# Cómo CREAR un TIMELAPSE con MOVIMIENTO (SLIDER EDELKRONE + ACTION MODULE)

hola qué tal amantes del timelapse bienvenidos a un nuevo capítulo de nuestra serie de tutoriales dedicados al timelapse en anteriores tutoriales te he mostrado cómo crear un timelapse añadiendo el movimiento con after effects en el proceso de postproducción pues hoy un momento que lo tengo vamos a aprender a usar este slider motorizado de edelkron para añadirle movimiento a nuestro timelapse, un slider motorizado el cual aquí encima iría la cámara le acoplaríamos en un lateral del slider el action module que funciona con las mismas baterías que la Canon que son las LP6 y este sería el cable de datos yo aquí enchufaría la cámara como si fuera el intervalómetro y esto la verdad es que es muy eficiente porque te lo calcula todo él te pide la información, te hace preguntas te dice cuánto tiempo vamos a estar, cuántos fotogramas por segundo quieres cuánto tiene que durar el vídeo final y esto lo calcula todo lo calcula todo este es el action module como decía es un modelo antiguo vale ya en el cron ya ha sacado nuevos modelos con nuevos módulos más sofisticados y más actualizados pero igualmente con este módulo podemos llegar a conseguir unos resultados muy muy interesantes esto lo que hará será desplazar la cámara de un lado al otro del slider vale este es el slider de edelkron que la verdad que es bastante conocido de acuerdo pero vendrán más tutoriales en el que os enseñaré diferentes herramientas para tus creaciones timelapse y es interesante porque añadiendo este tipo de equipación a tus creaciones puedes llegar a darle muchísimo más valor a tus timelapse Estos timelapse con movimiento dan muchísimo juego.
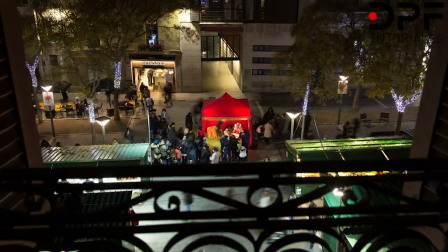Puedes conseguir planos que transmitan sensación de movimiento de una manera atractiva.
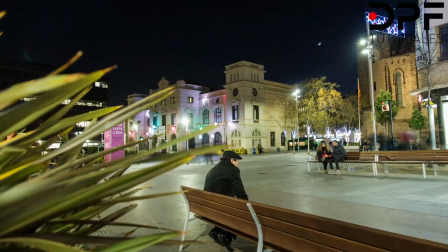Todo el entorno pasa rápido mientras que la cámara se desplaza lentamente, desde el punto inicial hasta el punto final.
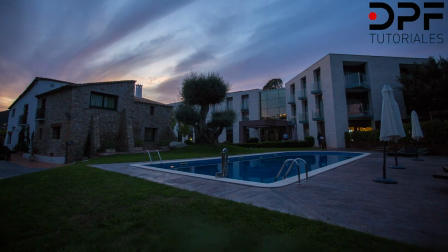Según encuadre y recorrido, este tipo de movimiento nos introduce en diferentes espacios.
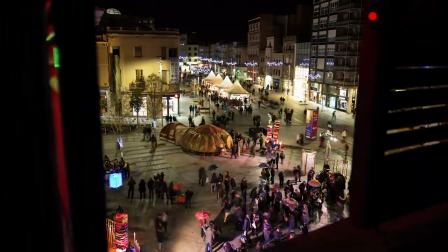A descubrir, a entrar, a salir y todo esto en conjunto es un poder de
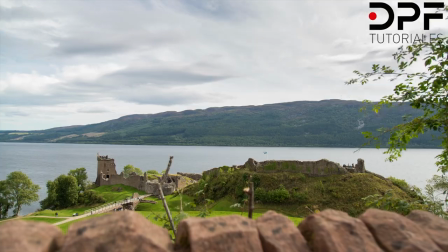atracción añadido a tu contenido incluye siempre elementos en primer
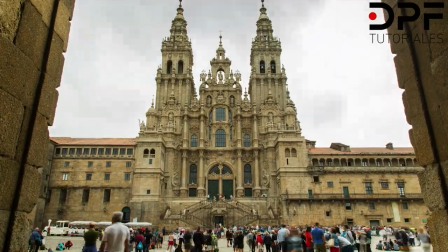plano en tu encuadre potenciarás la sensación de movimiento y la profundidad de campo y si
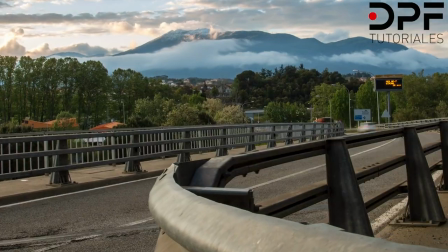además añades motion blur a tus time lapse muchísimo mejor hoy hace un día precioso así que voy a salir fuera voy a buscar un lugar bonito para poder enseñaros que puedes llegar a conseguir con este tipo de herramientas o accesorios como quieras llamarlo para tus timelapse para tus creaciones para
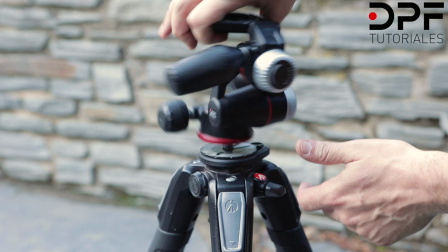crear timelapse con este slider lo primero que haré será quitar la rótula del trípode
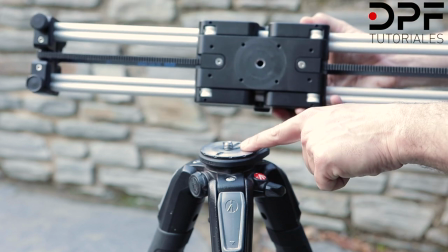para colocar el slider aquí como ves el tornillo es 3
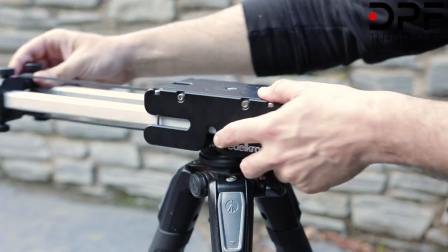octavos de pulgada que encaja perfectamente con el slider una
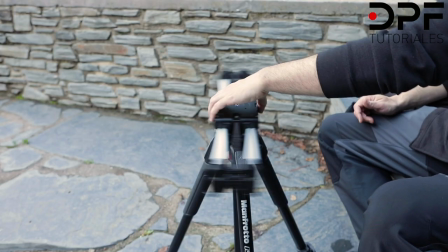vez colocado fijaremos el slider al trípode dándole vueltas hasta su posición final.
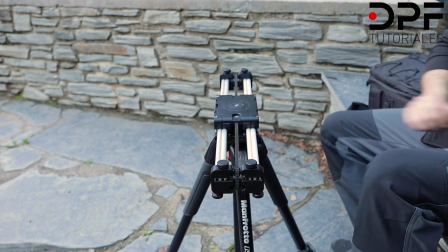El nuevo modelo lleva ya incorporada una rosca de fijación para evitar este tipo de movimiento. Seguidamente sacaré el tornillo central del slider donde acoplaremos la rótula.
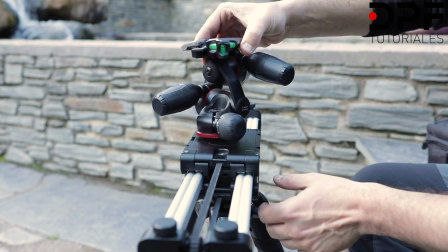El tornillo es del mismo tamaño que antes y una vez así planteamos el trípode con el slider.
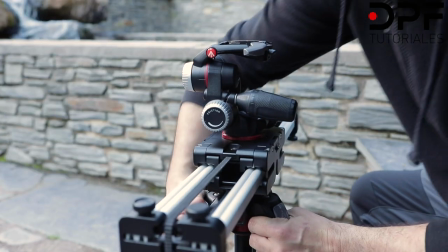Es importante asegurarse que el slider esté bien estabilizado. A continuación instalo el Action Module en el lateral del slider.
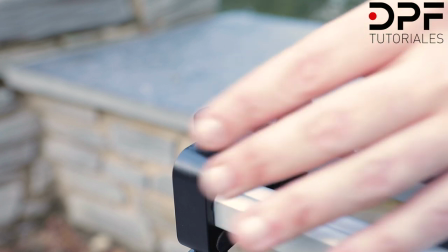Para ello debo aflojar estas fijaciones que hay en cada lateral del slider.
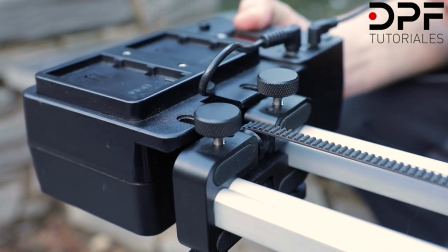Una vez desenroscadas colocamos el módulo y volvemos a cerrar las fijaciones.
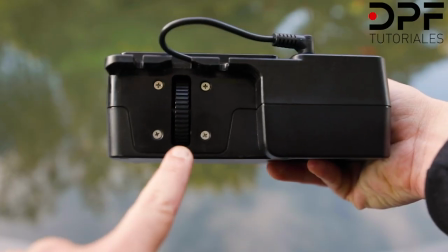No es necesario apretar hasta el final. La rueda dentada del módulo trabaja en conjunto con el cinturón dentado y flexible del slider.